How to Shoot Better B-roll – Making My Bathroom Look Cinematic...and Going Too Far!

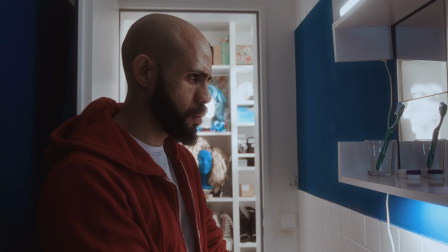The silence at the end, when it was all over, it felt wrong.
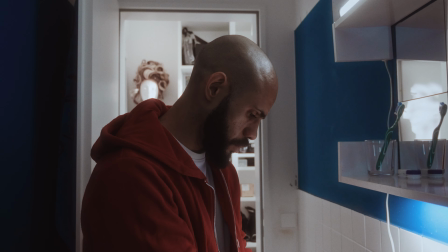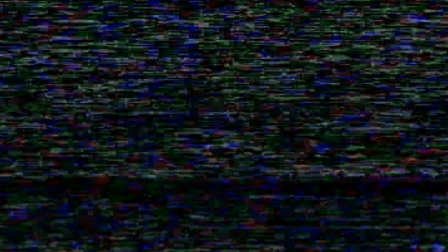She's here.
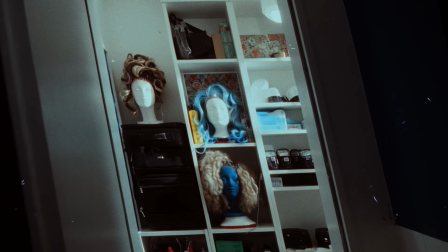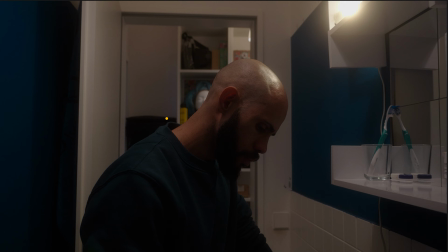What in the Annabelle on RuPaul's Drag Race did we just watch? I made it, but I have no idea what it's about.
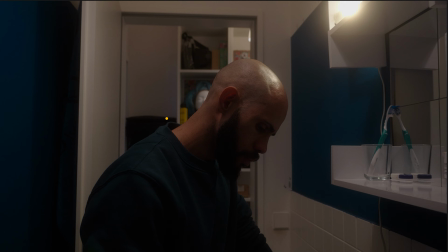All I wanted to do was to show you how I would shoot a shot in my bathroom, and somehow I ended up doing too much. I just wanted to show you how I got from this, which is what my bathroom looks like on any day, to this, which looks great. But then I remember that I had some credits on an AI video generating platform, and I was like, oh, I'm just gonna try it and and I just did too much. But let's focus on how to light a shot in a small dark space, such as a bathroom.
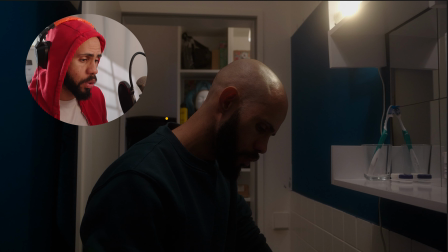So I guess the way this shot is could work depending on the narrative, but for me,
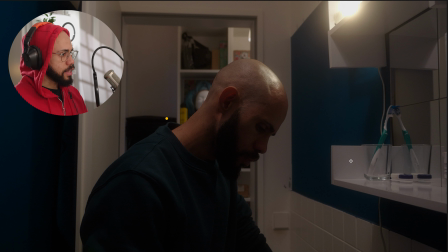it is obvious that whatever it is that is happening in this shot would be focused on whatever is going on in the sink. Maybe I just took a pregnancy test and I saw that there are like 6 lines instead of 2, and I'm like freaking out.
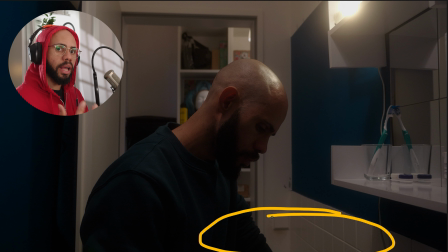What's happening? The lighting is not helping tell that story. So what I need to do is take the focus away from my shiny head, which is a very attractive shiny head, but not important in this narrative, and take it all the way down here.
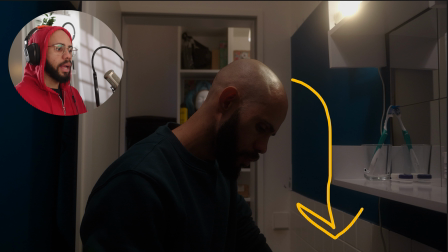This is the brightest spot in the shot, and I want here to be the brightest shot in the spot. Well, not exactly the brightest, but like the most interesting. I want everything to lead to that place. The first thing I do when I'm lighting a shot like this or any other shot is to turn off all the lights
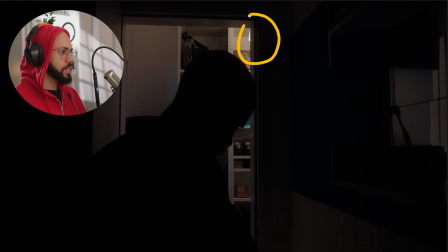and see what's going on. There's a bulb on the ceiling here, which is casting a tungsten-ish light in the hallway. It's not really a vibe, it's just a bulb. It's not a mood, and it's definitely not doing anything to the inside of the bathroom.
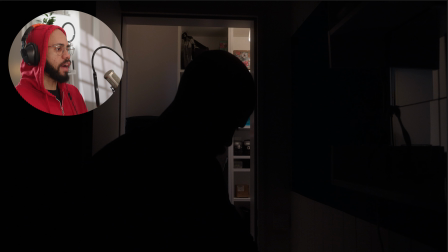What I'm gonna do is try and make a vibe or a mood in that space, and that influences what we're gonna do to this space.
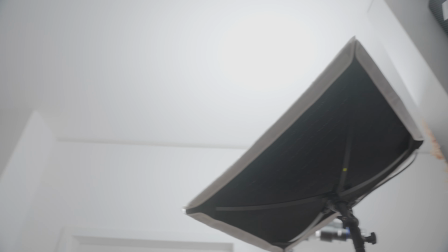So I did that by placing a light mat out in the hallway and bouncing it up on the ceiling, and this just raised the general level of the hallway.
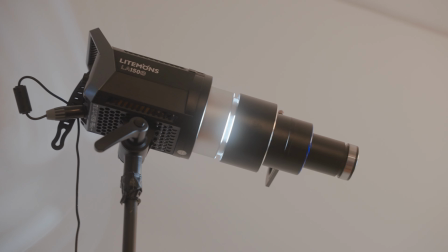I also had a Godox 150D with a snoot projector attached.
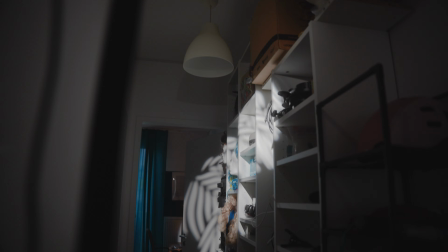I put a floral pattern which created pools of light and shadow,
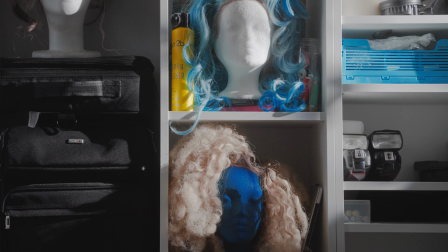which look more interesting when they land on objects.
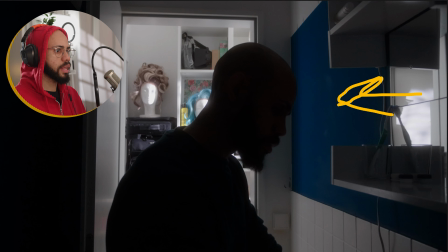I just had it facing this direction, so it's like there's a window or a door here, which actually there is, and light is pouring in. And one thing I didn't like about the location was the fact that this is empty.
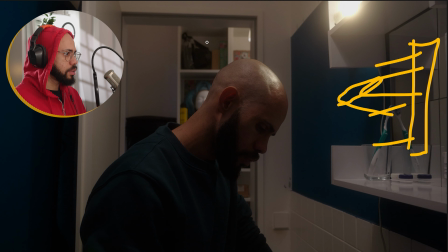And you can see here that everything is busy. There's a lot going on in the background except here. And I don't like that.
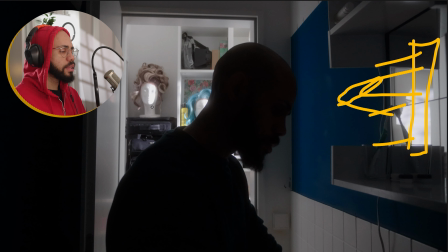So I put one of my wigs in there. This one is called Annabelle, and she's fancy. And you can see how the light from the Godox 150D just pours on everything, and it gives you the impression that it is broad daylight.
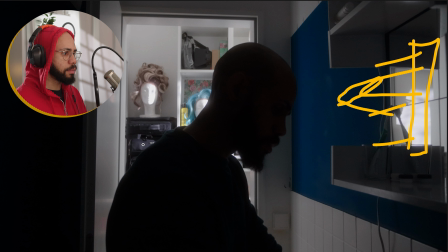There's light coming through a window or a door, and it's noon, and this person doesn't have a job, and there's something going on. It's my story. So now that we have a vibe and a mood outside the bathroom, that obviously seeps in.
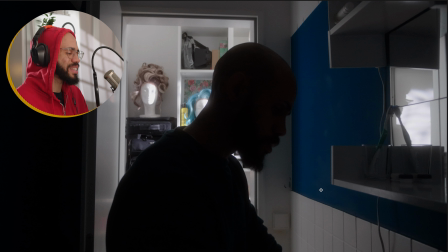So we've created a little bit of an ambience, and I think that's what I was trying to do by lighting the hallway. It's that it creates an ambience that seeps into the bathroom, and then I can work with that by enhancing it.
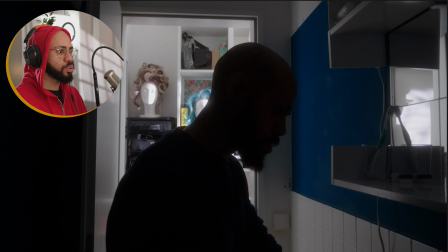And the first thing I would try to do is to figure out a way to put a light inside the bathroom in such a way as to raise these levels here, because there's absolutely nothing here. But the problem is, if I would light the subject directly, then
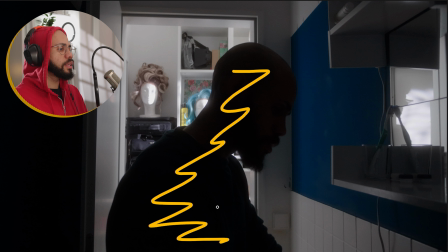it would not be motivated, in the sense that where's the light coming from?
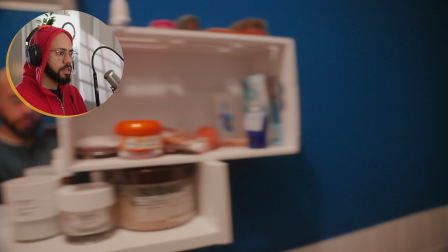Is there another light in the bathroom?
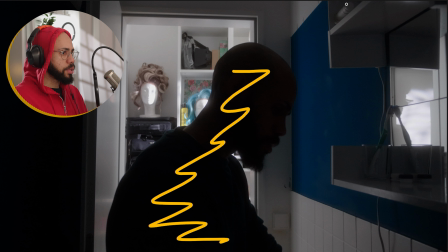It wouldn't make sense if there's another light in the bathroom. because we know that there is a light here, or there should be a light here. So where's the light from there coming from? So what I did is to put an LED panel right behind the camera, right about here, and bounce it from the opposite wall.
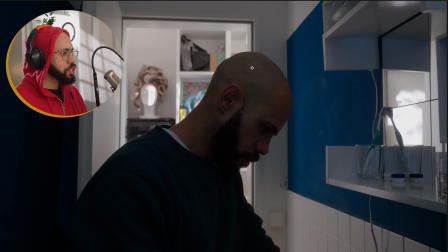So I get this, which is a gentle lift of the shadows, and it doesn't really have a defined direction. Like, you can't really tell where it's coming from.
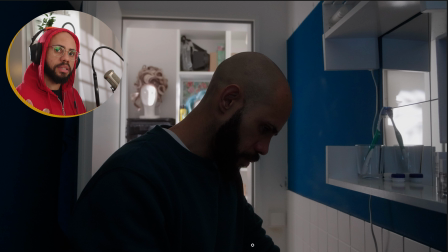It's obviously coming from in front of the subject, but it doesn't raise questions. The shadows have just been lifted. It has no personality, it has no direction. That's exactly what I want, because now I can start to play around with some key lights.
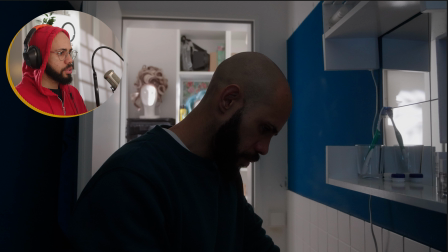Well, you should have only one key light, but here I guess I had two. The first of which is the bathroom light, which I replaced. Now this right here was uncontrollable. I couldn't put it on a dimmer. It's an IKEA light that I plugged into the socket.
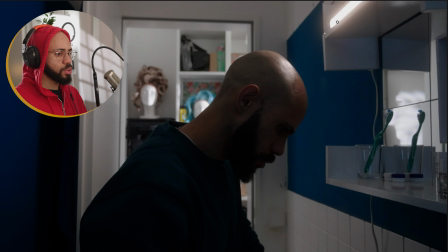So what I did was to use one of my LED tubes, which is perfect for this because I can dim it. This is actually at the lowest level possible.
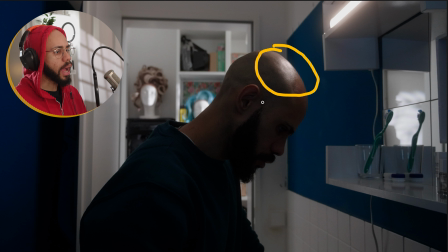It's not that dimmable, and it does kind of throw a highlight on my head, which would be totally fine if I had hair. So this is a me problem. I do have hair. It's right there, and her name is Annabelle.
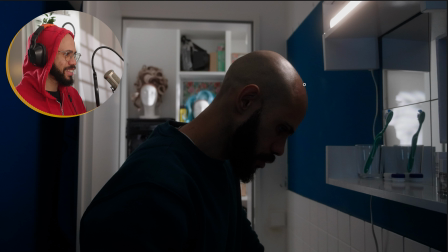So yeah, I have part one of my key light, but it's not enough because now we're back to base one.
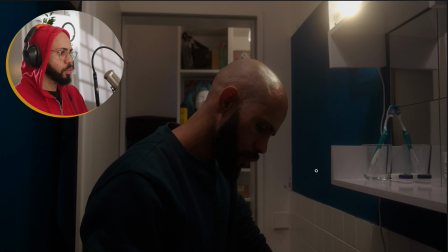We're back to the way it was before. The only difference now is that I can control the temperature and I can control the intensity, which I have done here.
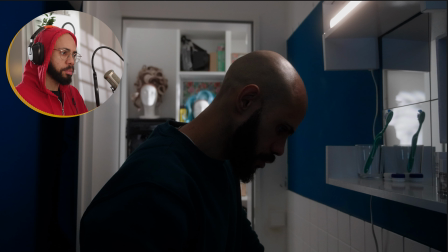So it's better than where we were before, and we have levels. We can see that. So now that we are kind of back to the starting point, I'm gonna make an addition that wasn't there before in the form of a practical.
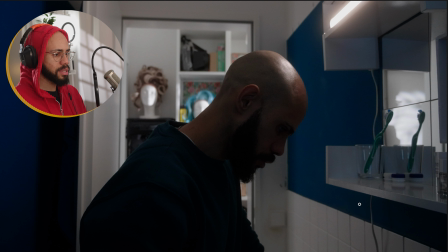Now, a practical is any source of light you can see in a shot. This is a practical. You can see it, and it also affects the shot. Practicals don't necessarily affect the shot itself.
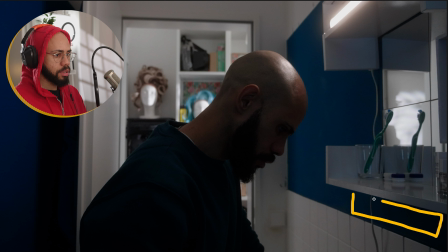They are lights that you can see. So now I'm gonna bring another practical and put it right here, and the results are bam.
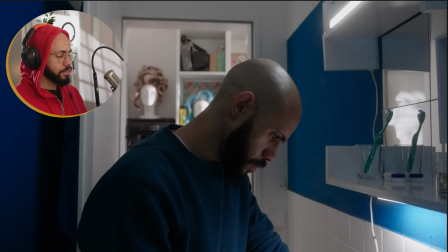By adding this, I have done a couple of things. The first thing is I feel that I've lit the subject, because now we can see his face fully, we can see the body, all the levels seem right, and the light is coming from such an angle that we have light,
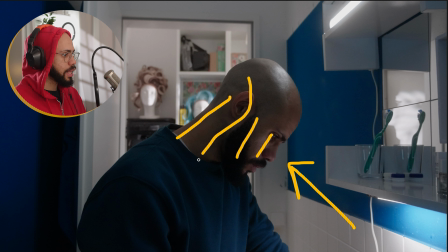shadow, light. So basically we are shooting into the shadow and we're not shooting from there. And for me, it's really important to shoot into the shadow, because shooting into the lit side of a person's face is just boring.
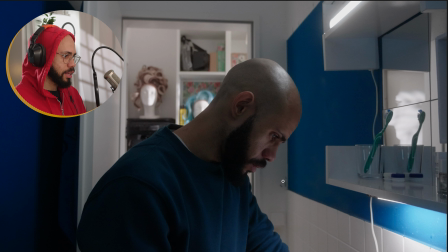It's flat. The second thing that it is doing is it's serving as an eye light. You can see this little glint in my eye.